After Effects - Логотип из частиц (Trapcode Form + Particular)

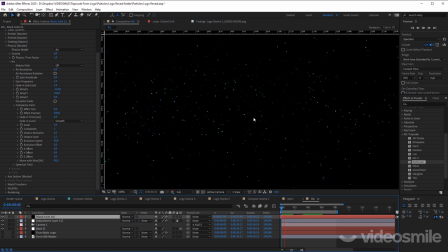49:05 еще раз поиграем Может быть, количество их чуть-чуть поменьше поставим. Ну, то есть, опять же, тут я оставлю вас со своим творческим порывом.
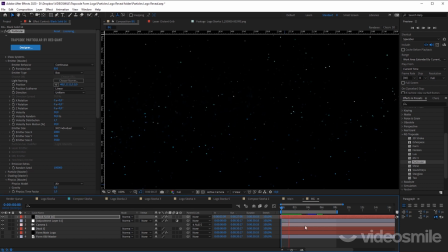49:17 То, как вы это себе видите, на мой взгляд, уже смотрится неплохо. Мы видим ярко выраженный передний план, задний план. Тоже можно здесь на камере, если не трогать само движение, а то у вас просто движение с логотипом не будет совпадать в этой композиции с движением вашей камеры.
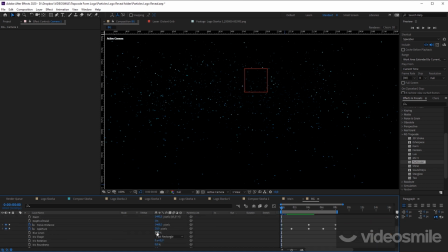49:36 То есть можно выбрать камеру и поиграться с параметром размытия. Ну, например, вначале поставить больше размытия, чем в оригинале.
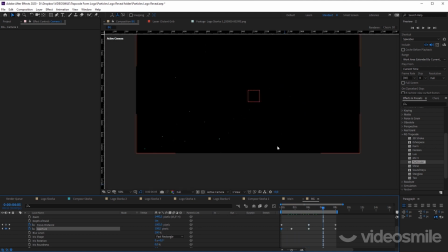49:44 Здесь окей, здесь окей. Здесь вроде бы еще больше можно выделить. Совсем все размывалось. Так как-то это выглядит. И смотрите, что я еще сделаю. Я могу сдублировать этот слой.
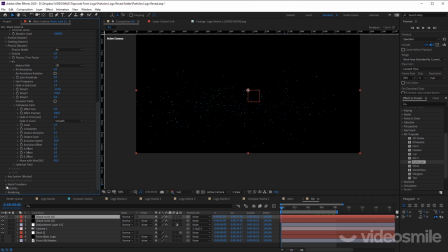50:01 Отодвинуть его по оси Z еще дальше. Это делать можно в вкладке URL Transform. еще по оси z сдвинуть чтобы характер движения этих частиц изменился сам в самом верху во вкладке emitter у вас есть параметр random seed это просто какое-то хаотичное число
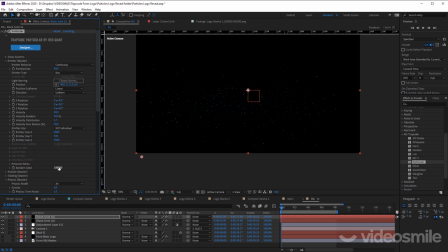50:19 каждый раз когда вы его меняете у вас меняется поведение движения частиц то есть все параметры меняются именно которые отвечают за их траекторию за их начальную скорость просто какое-то рандомное совершенно чтобы они совпадали с этим слоем а какие и давайте сделаем
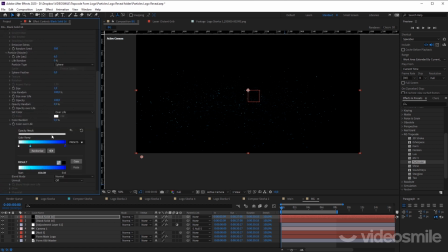50:35 во первых размер их побольше партика у сайс где он нас тут
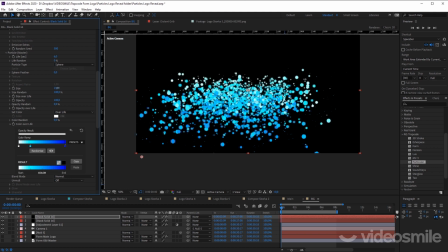50:40 не смотрите пока на только сейчас выглядят потому что мы это все сейчас быстренько настроим
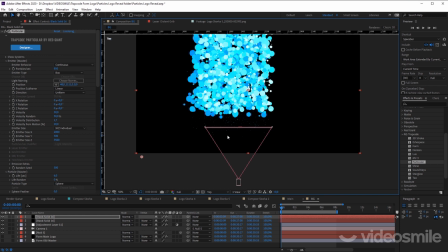50:47 так на виде сверху посмотрим а еще дальше отодвинем так
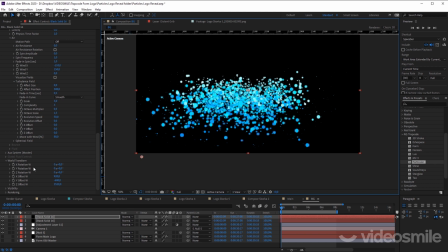50:59 Потом я могу их сделать пошире. Это я могу вернуться в самый-самый верх. И размеры моей коробки, в которой я это все дело генерирую, просто чуть-чуть увеличить вот так вот.
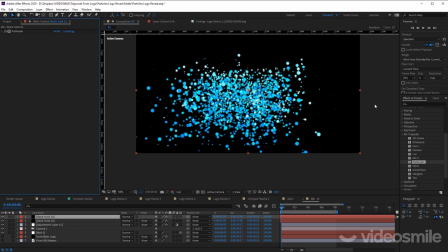51:13 Еще поверх всего этого, то есть уже после моего эффекта, я могу накинуть эффект, который называется Fast Box Flur. Который меня просто размоет эти частицы. То есть у меня и так есть эффект размытия на камере. Просто, чтобы его еще сакцентировать, я могу это руками сделать.
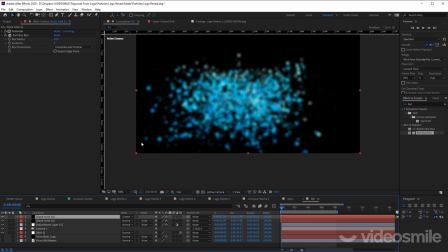51:30 Ну и давайте режим наложения Screen поставим, чтобы они смешивались с моими оригинальными частицами. Так, поставим их туда.
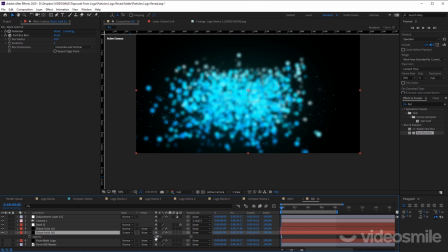51:43 И прозрачность всего этого слоя я очень сильно уменьшу.
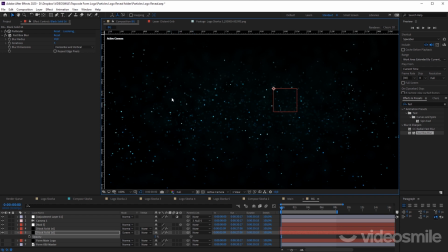51:47 То есть эти частицы нужны для создания дымки, для создания атмосферы на заднем плане. Они не должны быть читаемыми. Они просто должны напоминать какие-то очертания того, что там как будто бы в глубине еще что-то движется, и оно имеет примерно такие же формы и такой же цвет, как и мои основные частицы.
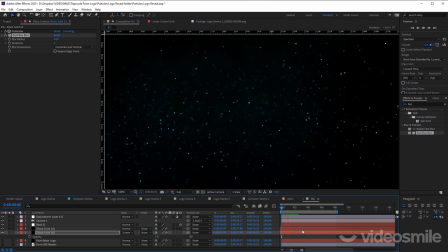52:07 То есть сразу же в сцене появляется глубина за счет этого. В общем, я надеюсь, что вы поиграетесь с этими настройками. Ну, а мы переходим уже к завершающей стадии, когда мы будем рендерить, собирать все эти части воедино, ну и наводить финальную красоту.
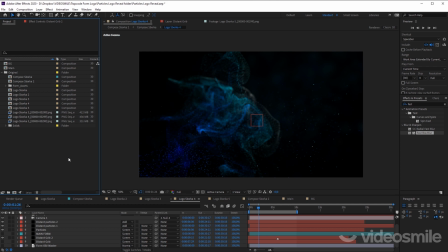52:24 Перед тем, как отправлять все это дело на рендер, я бы еще раз хотел пройтись по самым основным моментам, которые у меня были именно в оригинальной композиции, чтобы вы еще раз убедились в том, как это все строится, посмотрели. Итак, сейчас я нахожусь в композиции, которая у меня отвечает за задний фон.
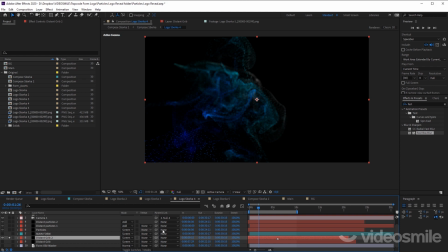52:40 Давайте я тут сделаю пару режимов соло. Значит, вот у меня отдельно есть только этот гриб. Мы на камере вырубим глубину резкости, чтобы чуть-чуть побыстрее все это проигрывалось, потому что она очень сильно сжирает ресурсы. То есть то же самое, видите, я этот гриб взял, слегка пододвинул. То есть в оригинале это у меня была вот такая сфера.
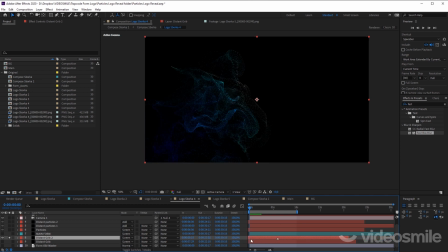52:59 Потом просто так я ее сдвинул на таймлайне вбок. Соответственно, ее начало где-то здесь. Поэтому на этом моменте она же вот такая вот разбитая. Ну и она сдвигается вправо. Когда мы будем все это дело проигрывать в обратном порядке, соответственно, наоборот, она будет собираться внутрь.